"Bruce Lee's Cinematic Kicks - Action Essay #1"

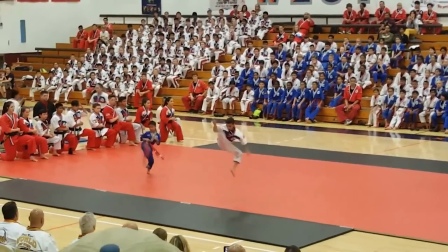(12:19)
So these bigger and more acrobatic kinds of kicks lend themselves to being easier to shoot and edit in the American coverage style shooting system. But doing kicks like Bruce Lee that requires a certain kind of filmmaking and it lends itself to being very special and that's why Bruce's kicking is special.
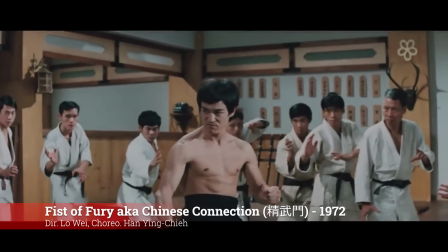(12:37)
All right so let's look at some more of Bruce's action and how it influenced later filmmakers. We'll start at Fist of Fury which is made right after The Big Boss.
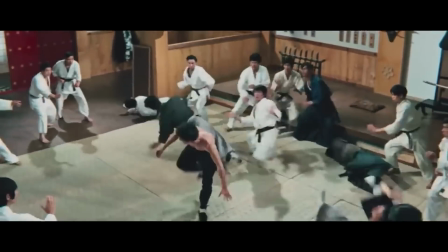(12:45)
Bruce has this famous shot from the dojo scene which would not be possible in an American style coverage shoot.
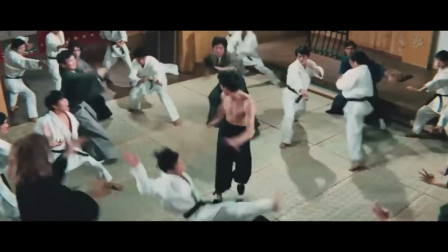(12:51)
They would have shot it from multiple angles.
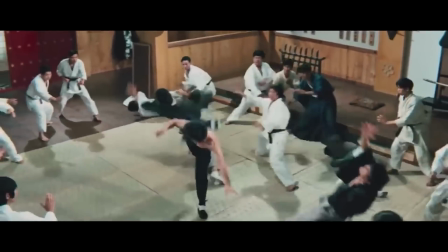(12:53)
Some shots would have been good for some kicks but here Bruce just makes use of the one camera angle and lines up all the kicks with the stunt guy, so he looks like a tornado in the middle of the frame.
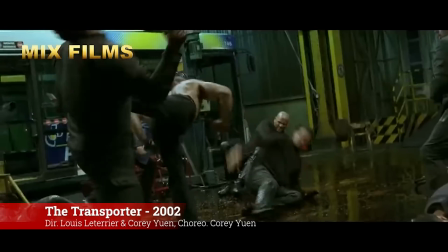(13:01)
It's really cool. You can see Jason Statham doing something very similar in the transporter in 2002.
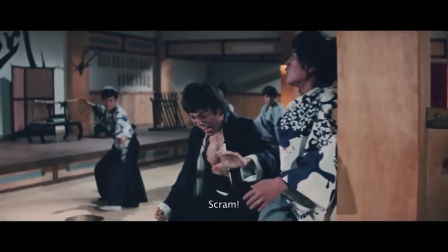(13:07)
He's got some great kicks in this later dojo scene, again lining up the performer here in a very cool way to take this nasty hook kick.
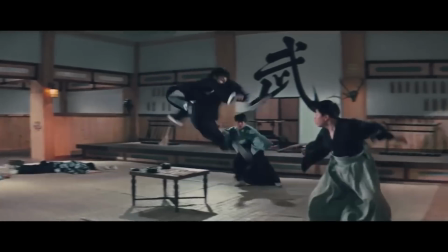(13:14)
The flying kick over the table needs a cutaway because making that kick hit its target properly in a wide shot would be really hard.
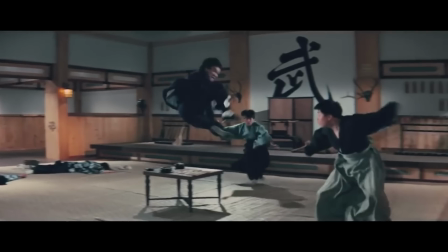(13:20)
He would have actually had to hit the guy.
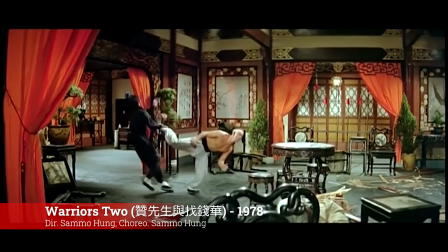(13:22)
Now Sammo would go on to actually do a shot like this in 1978 in Warriors too with Casanova Wong but he doesn't cut away and the kick lands on
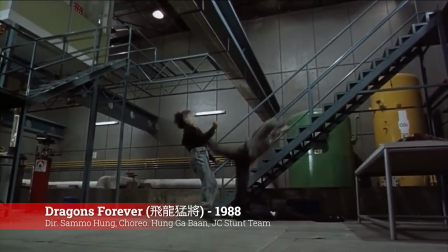(13:30)
its mark and he does it again in Dragons Forever and it's pretty devastating and this kick against Yoshida is so cool it's really inventive
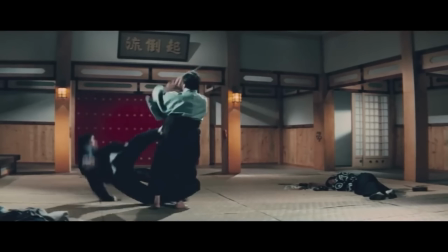(13:38)
you can see Jeff Speakman doing something similar in The Perfect Weapon later in 1991.
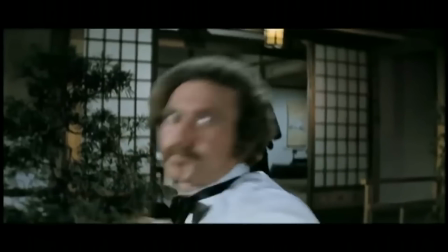(13:44)
Now Bruce's fight against Robert Baker is really tense he's a little bit stiffer than Bruce but he shoots him from the right angle so that his kicks look fine.
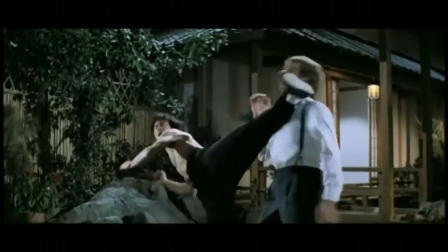(13:51)
The spin heel against Baker's chest is great Sammo did a shot like this in Shanghai Shanghai in 1990.
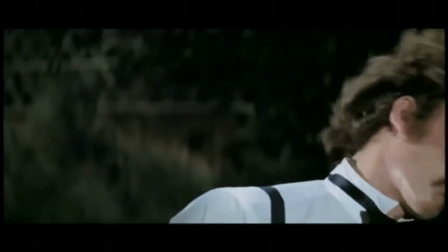(13:57)
Now the final shot again requires a cutaway because there's no way he could have lined up a sidekick properly with a proper reaction from Baker unless he used real contact.
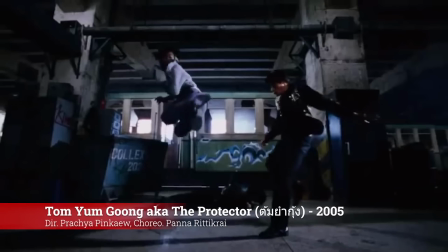(14:06)
The only time I've seen a sidekick like that actually land its mark is when Tony Jaa did it in The Protector in 2005.
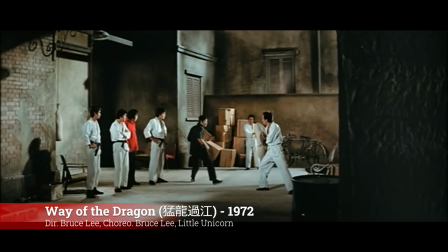(14:14)
All right moving on to Bruce's third film with Raymond Chow, Way of the Dragon was directed by Bruce himself and has a ton of action.
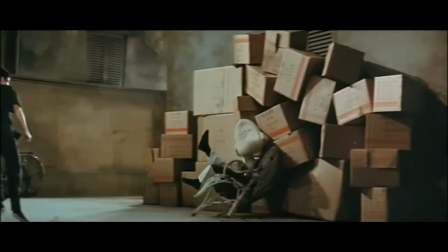(14:20)
This sidekick is one of the most famous kicks ever put on film. He launches the guy by putting the kick slightly above center on him.
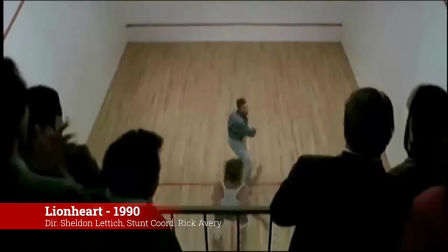(14:26)
You can see Van Damme doing this kick quite a bit in his career. Sam Wahong did a great version of it in Millionaire's Express.
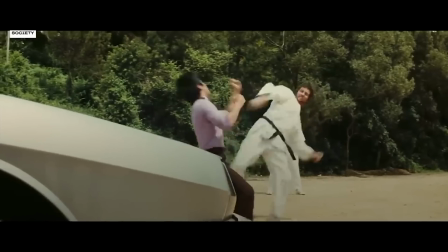(14:31)
Same technique, basically. Wong In-Sik and Bob Wall have this scene later on where Bruce has them showing off their skills, so he was really trying to bring out the best in them.
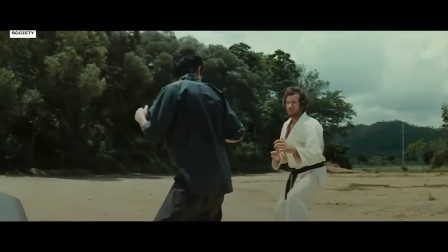(14:40)
Bruce does this front leg sidekick against Bob Wall, and it's real contact, too, so it's kind of no-nonsense.
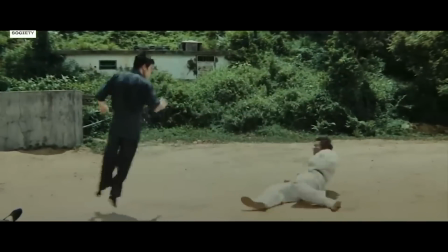(14:47)
Front fake to roundhouse, another good technique, and it's shot so you can see the full line of the kick.
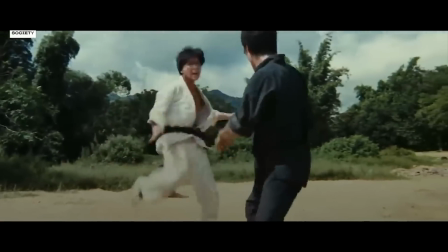(14:52)
And he lets Wong show off his stuff because, you know, Bruce gets to beat him with his own medicine, but this last sequence,
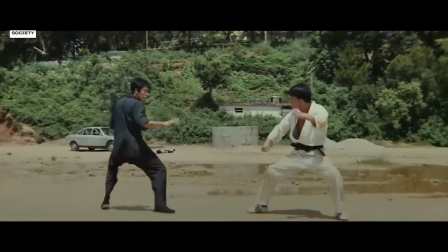(14:57)
Bruce is supposed to hit him with a hook kick, but the profile angle shows that it doesn't actually connect.
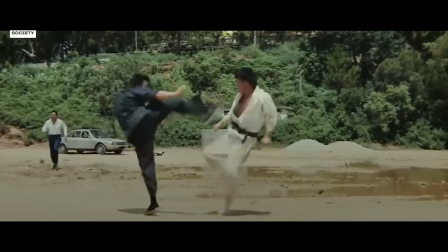(15:03)
But we don't really notice because it looks like a roundhouse kick and we tend to buy it.
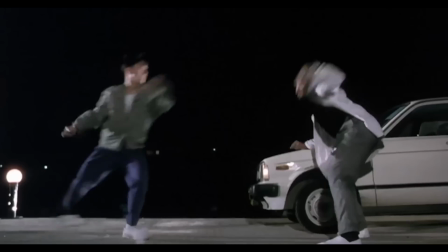(15:07)
Donnie M. was clearly taking a lot of inspiration from these kinds of kicks in movies like In the Line of Duty 4, Tiger Cage 1, Tiger Cage 2.
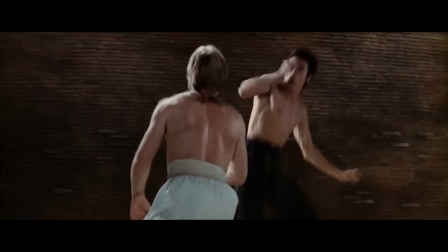(15:18)
And Bruce's finale against Chuck Norris is a classic.
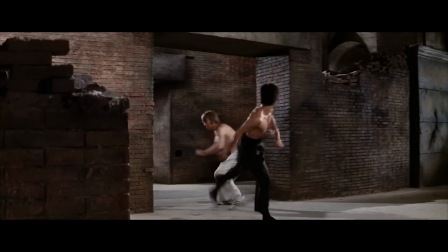(15:21)
I mean, it's the first time you see Chuck in his full glory, and it's shot wide like a samurai film, so you get to see the full geometry again of every kick.
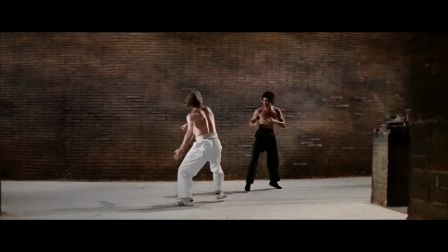(15:29)
So this is probably the fight that first really fully expressed the cinematic language that Bruce was going for.
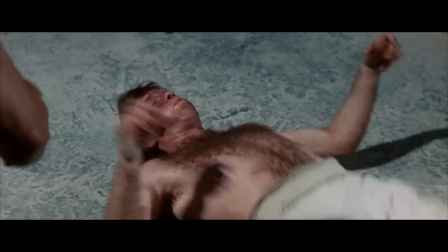(15:36)
And this sweep is so cool. It's not like a back sweep, but it's kind of this halfway sweep that clearly made contact.
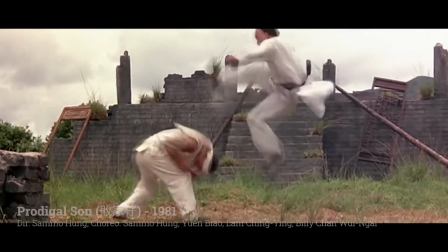(15:42)
So again, guys like Sammo Hung would use shots like these all the time in later films. And Jackie Chan did it too in New Police Story in 2004.
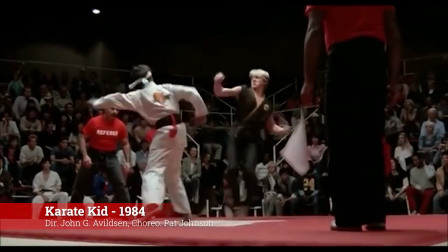(15:51)
But maybe the best example is when Daniel sweeps the leg in The Karate Kid.
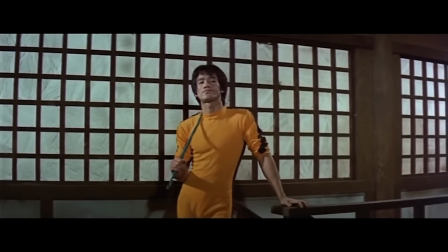(15:56)
Next on the list is Game of Death, which was unfinished because Bruce left mid-production to go work on Enter the Dragon, and then he died shortly thereafter.
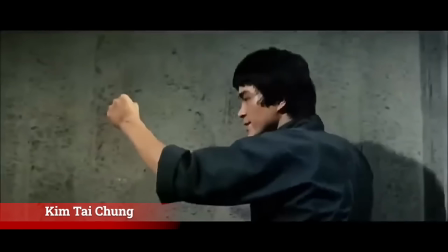(16:04)
So most of Game of Death uses a double.
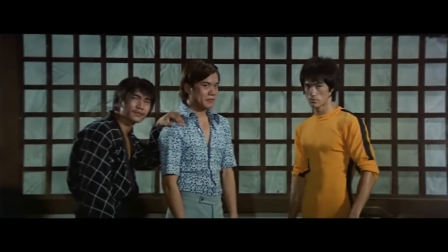(16:07)
And the only action we have that Bruce did is the pagoda scene, and most of this footage didn't even make it into the final film.
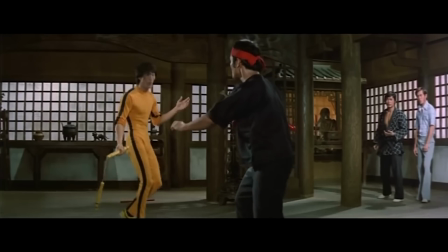(16:14)
The scene with Inosanto is mostly weapon work, Bruce dancing around him, playing with distancing.
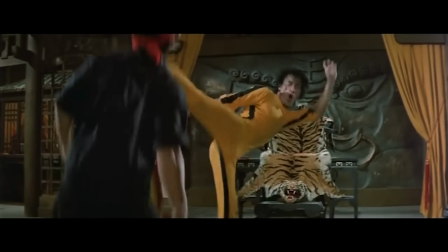(16:19)
He's got his roundhouse here, and this is probably the only way to really shoot a right roundhouse kick on this side. So even though it's obscured, the effect is still there.
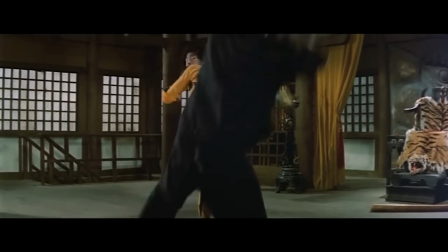(16:28)
His roundhouse spinning hook kick combo is really solid here, and Donnie Yen basically did the same thing in Tiger Cage 2.
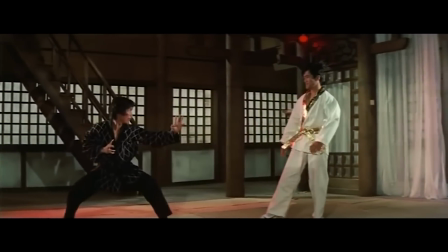(16:34)
The next fight is with Jihan Jae, who is a well-known Hapkido man,
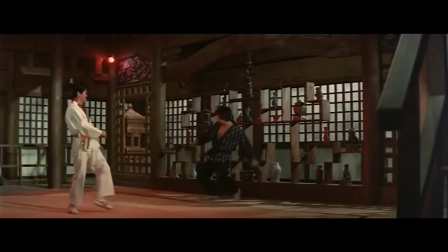(16:38)
and he does this shoddy kick, but they kept it because I guess resetting the shelves in the background would have taken too long.
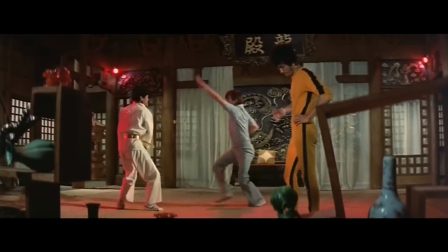(16:45)
I love how Bruce just stands there while James Tien gets thrown around. It's a shame this movie was never finished.
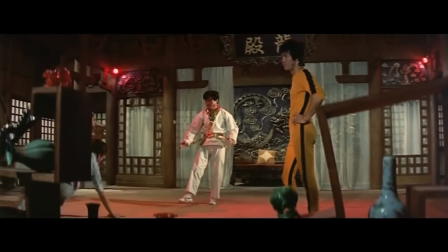(16:51)
I bet it would have been his best.
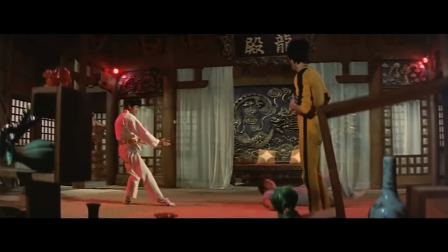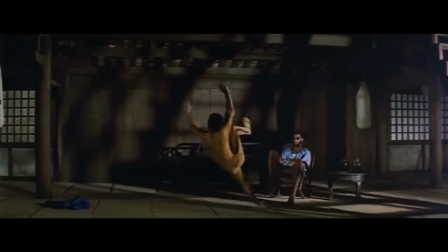(17:01)
And the last scene is with Kareem Abdul-Jabbar. Again, this is more distancing choreography because Kareem's legs are so much longer than his.
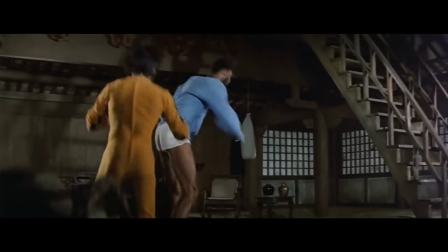(17:09)
This is another great takedown, this time with a scissor. And I know we're focusing on kicks, but man, this punch windup is just awesome.
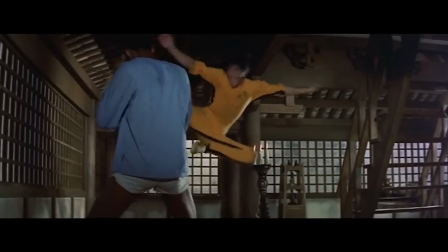(17:16)
There's a jump hook kick shot perfectly, the bottom leg is tucked, and this last roundhouse kick is lined up just perfectly.
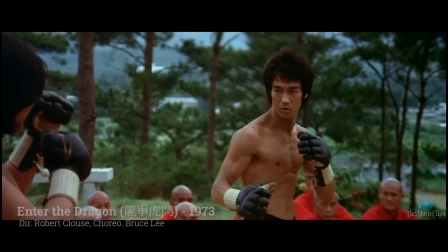(17:24)
It almost looks like he makes contact, but maybe he didn't. And last, but definitely not least, is Enter the Dragon.
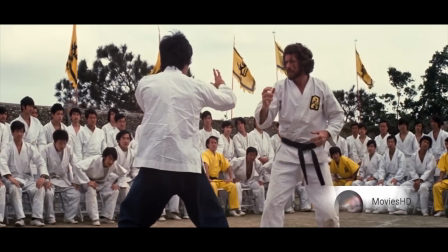(17:31)
One of the greatest aspects of Enter the Dragon is how little editing there is during the fight scenes.
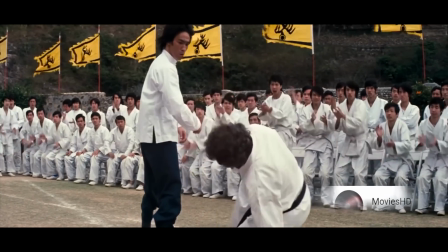(17:36)
The action plays out mostly in these long, wide takes, and just like in Way of the Dragon,
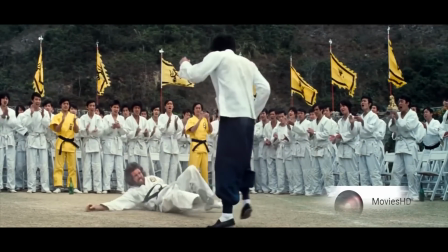(17:41)
you really get to see the geometry of the kicks, and I can only assume Bruce had a heavy hand in this.
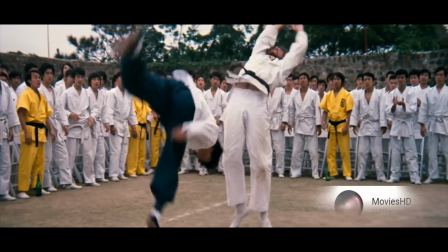(17:46)
Now Bruce has a stunt double here for the backflip kick. This is actually Yoon-Hwa.
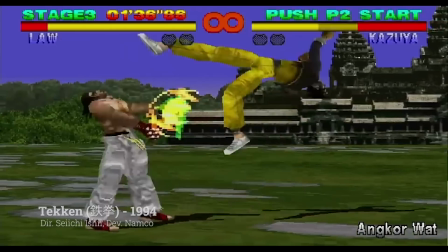(17:50)
And this is one of the many moves that inspired the character Law in the 1994 fighting game Tekken.
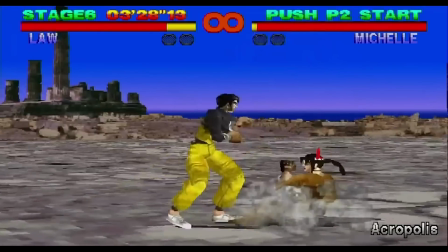(17:56)
Law's sidekick, roundhouse kicks, spin hook kicks, the whole character really, they're all inspired by Bruce.
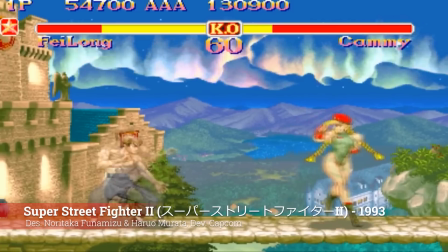(18:01)
And even Mortal Kombat and Street Fighter had characters based on Bruce with a bunch of his signature kicks.
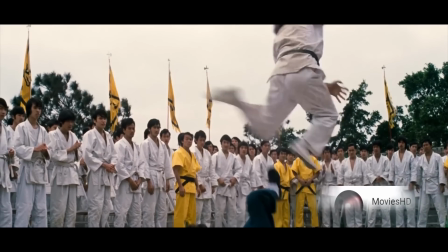(18:06)
One of the highlights is this insane groin kick against Bob Wall. That's something that Sammo did as well in Eastern Condors in 1985.
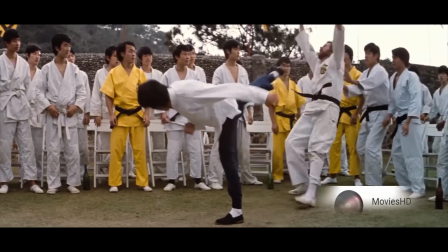(18:15)
here's the stepping sidekick again and then he plants this roundhouse kick right on his head full contact
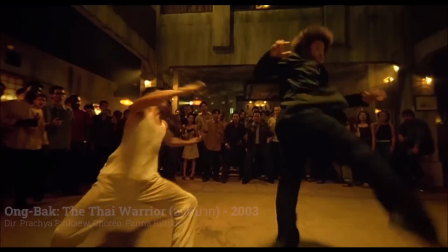(18:21)
Tony Jaa and his mentor Panna probably were inspired by this and made an entire career in Thailand out of real contact hits
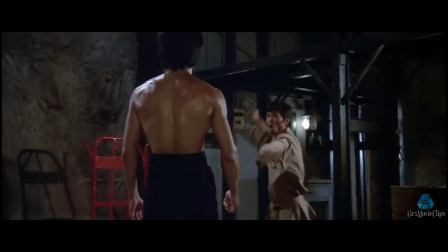(18:28)
the scenes in the underground lair are even better because there's literally no editing in these fights Bruce just stages everything for the camera and he lets it all
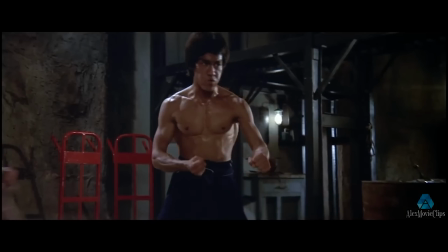(18:36)
play out in these single takes and it's beautiful now I'm not exactly sure why he did this but I have a suspicion that Bruce was
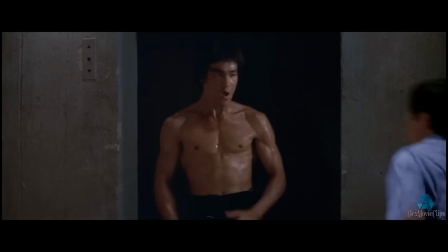(18:43)
getting annoyed how long it took the American crew to set up shots so he would have just decided screw it let's just do one shot and move on and these scenes
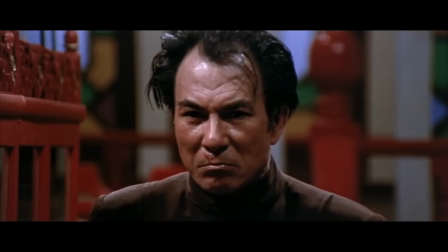(18:51)
are Chambara quality as a result and the finale was set gain is tense but it really almost becomes a horror movie when
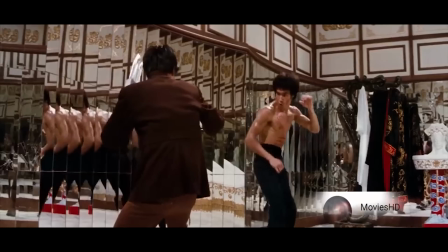(18:58)
it goes into the the mirror scene super powerful stepping sidekick and it launches
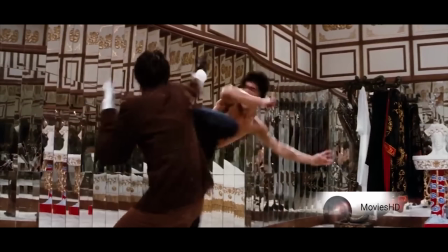(19:04)
the stuntman off-camera but you can see him raise his arm up to take the pressure of the kick under his armpit where the meat is,
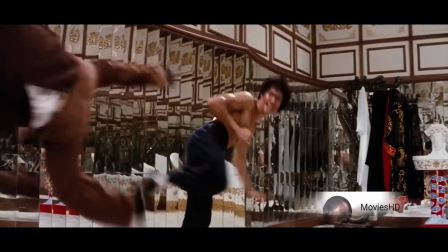(19:09)
and that allows him to get pushed away.
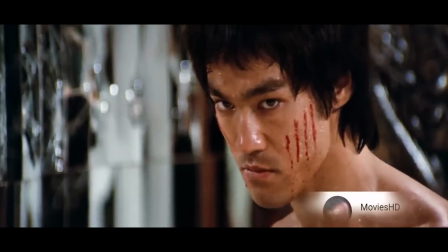(19:12)
In the span of two years, Bruce had starred in five major films, but what's crazy is that when he started shooting End of the Dragon, Americans only really knew him from the Green Hornet and Marlo,
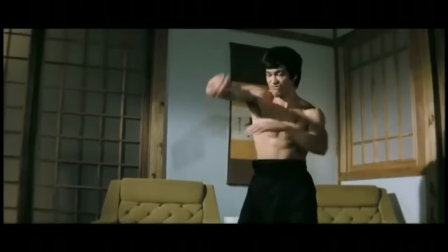(19:21)
and Fist of Fury had just come out, so he was just getting started.
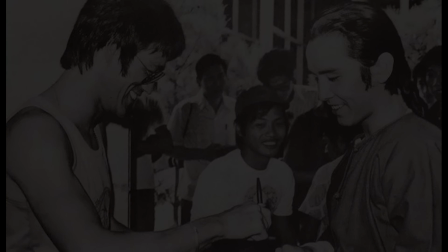(19:24)
While he did experience fame in Hong Kong, he didn't live to see the international fame he would receive after End of the Dragon released.
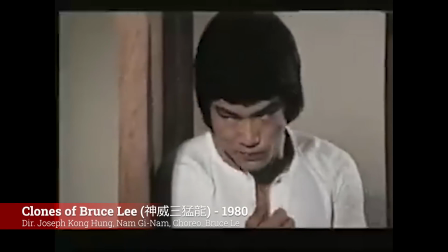(19:31)
Now Bruce inspired a lot of martial arts stars, and I'm not talking about the knockoffs, but I I mean guys like Bruce Liang, John Liu,
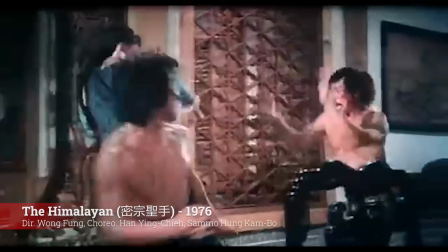(19:37)
Casanova Wang, Sun Qin, Tantau Liang, Sonny Chiba, Huang Zhang Li,
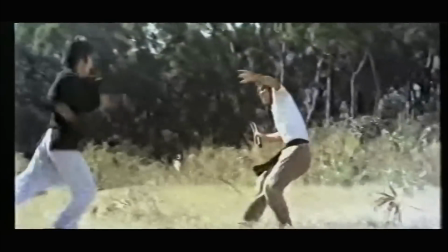(19:43)
just to name a few. But he didn't inspire these guys to learn how to kick. They had been kicking for years already.
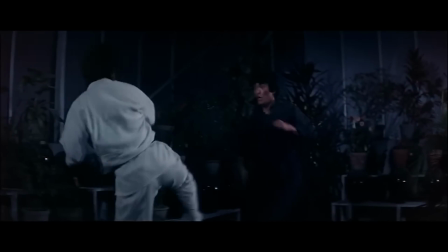(19:48)
They just never put it on display. And no director or choreographer really knew what to do with these things.
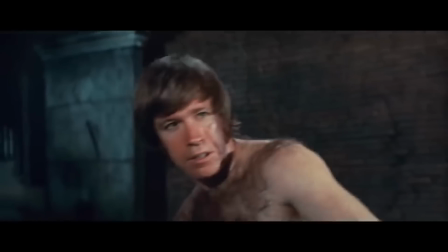(19:53)
But it's like suddenly a lightbulb goes off in the industry and everyone realizes that high dynamic kicks have cinematic power.
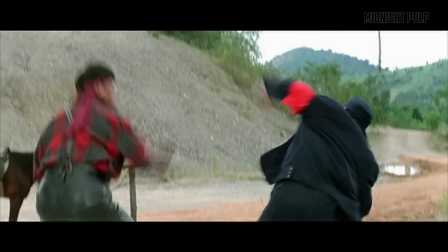(20:00)
And other stunt performers wanted in on the action too. Sammo Hung, Jackie Chan, and Yun Buu began taking Hapkido, and we can see their kicks getting a lot better in the 80s as well.
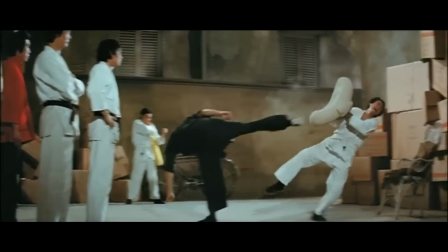(20:09)
Really, after Bruce has pioneered this style of kicking, you essentially have the foundation of a kicking language in film. Makes me want to cry.
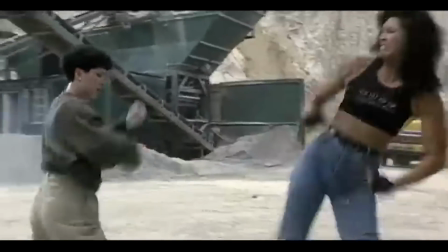(20:19)
This language not only makes the kicks of martial artists look good, but actors and actresses who don't have any experience in kicking can start looking good as well.
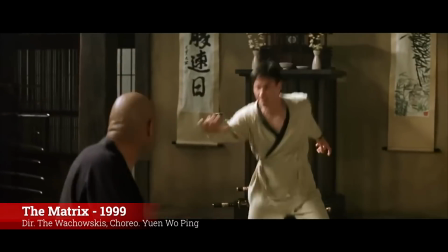(20:27)
It's almost like it opens up the franchise for a new kind of action hero.